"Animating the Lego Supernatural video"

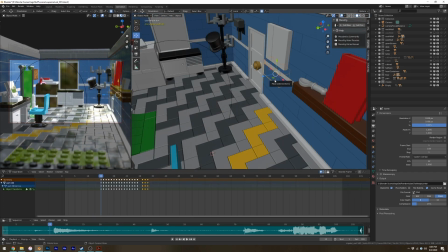Okay, real quick, here's something that's super important for animating in computers is that you can parent one object to another.
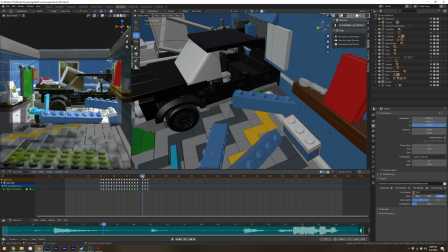So after I animated that blue piece, I was able to just pin that white flat piece to it so that it just followed along.
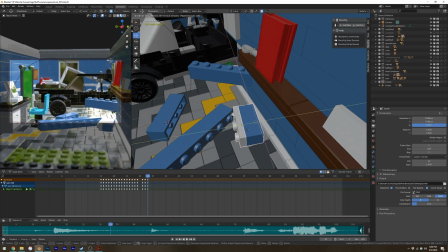I made a couple of modifications to the animation to get that white piece out of the way, and then I was able to just go in and make a few changes to that white piece to make it look like it was kind of separating from the blue piece,
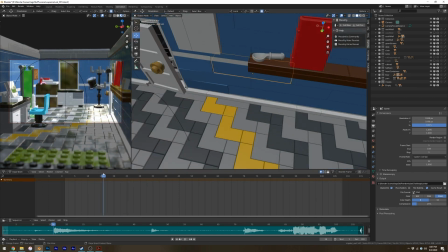and then that white piece was all done. I didn't have to do any more animation on it. The next thing I want to talk briefly about is the graph editor.
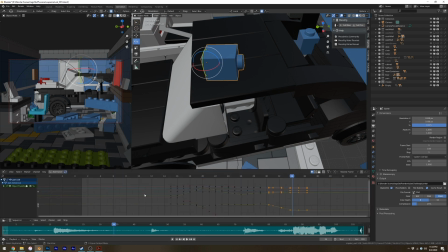I mentioned earlier that you can have a bit of control over how the computer interpolates between two frames. And while you can make sort of major time changes in that dope sheet where you can see the little orange dots as keyframes, this graph editor is where you can really make some sort of higher level changes in
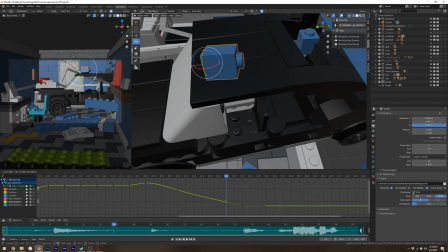how your pieces move or how your animations move in between the keyframes that you set. And so you can see that as I change these curves so that I can change the way that the computer interpolates between one frame and the next.
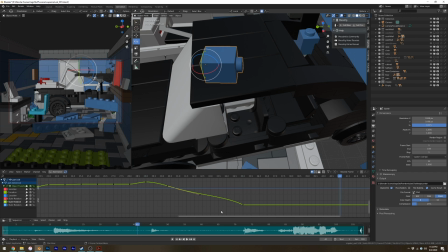So in a graph like this, up and down is the value or how much your model is moving or rotating, and then left and right is time. So as you create sharper drop-offs or S-shaped curves, you can really
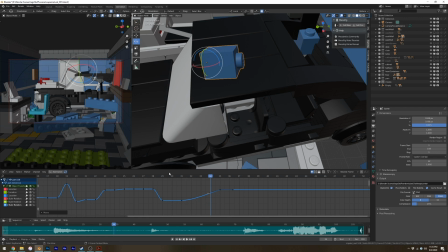define how the computer is going to move your model through space, and it's really important for making things feel like they have weight and impact. And like this piece on the roof, I really wanted it to sort of rotate over and then really look like it falls and
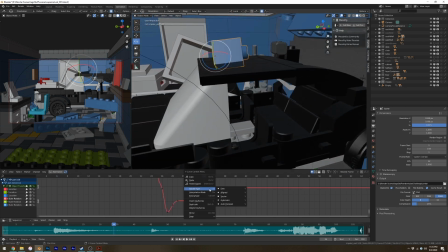stops, like it has weight and it really is running into the top of the car, even though in computer animation models don't really have any weight or collision inherently. Just like you may have seen at the beginning of the video, when I started to animate the car, I could just move it right through the wall.
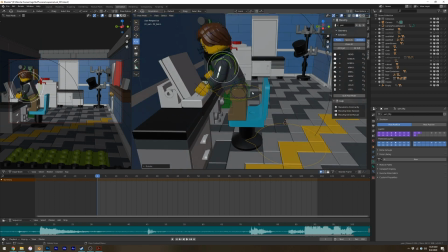Okay, let's talk about characters and character rigs. So in computer animation, you have what's called a character rig that's a little bit like a puppet for your character.
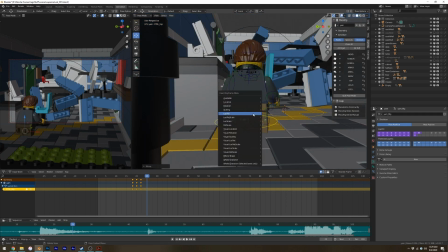You can see that I'm animating this little minifigure using all of these little colored lines that don't end up getting rendered in the final animation,
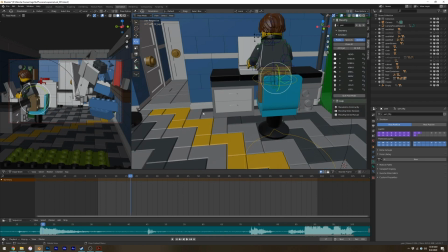but allow me to control the character and control sections of the character
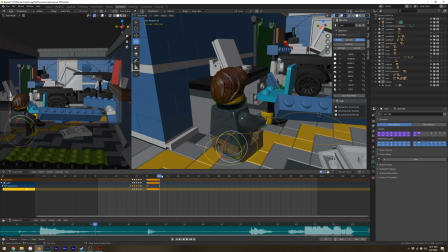independently, individually, and the whole character will move along as a single package. And as before, I will move the character one piece at a time,
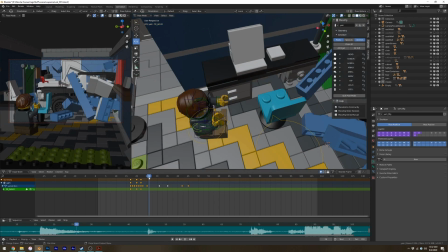setting keyframes and either allowing the computer to interpolate between those keyframes or
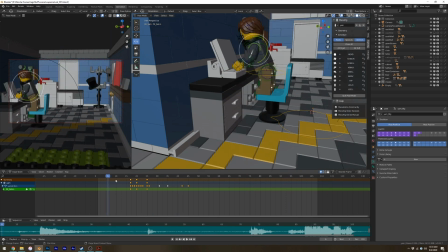setting them one frame at a time and forcing the character into the animation that I want. In the case of these Lego animations, I tend to do a lot of single frame animations, but there's plenty of interpolation style animation as well.
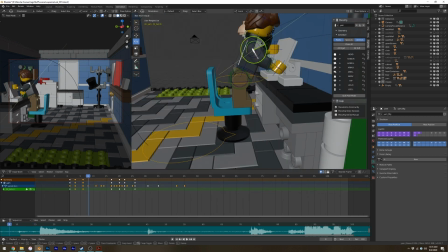So this method of animating using a character rig is also how I'll animate the faces of the minifigs later.
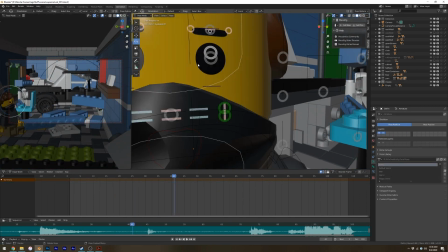So let's go ahead and get into one final time lapse. We'll get the Winchester brothers into their car.
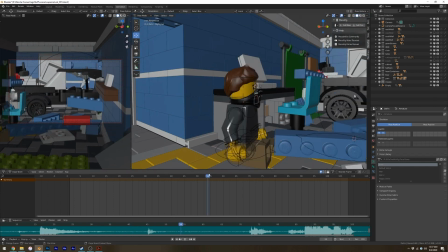We'll parent them to the car so I don't have to move them through the scene anymore. They'll just be attached to the car.
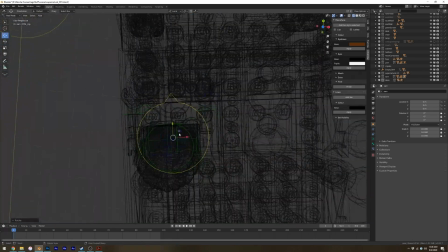And then we'll go ahead and animate their faces and get into final editing. Enjoy!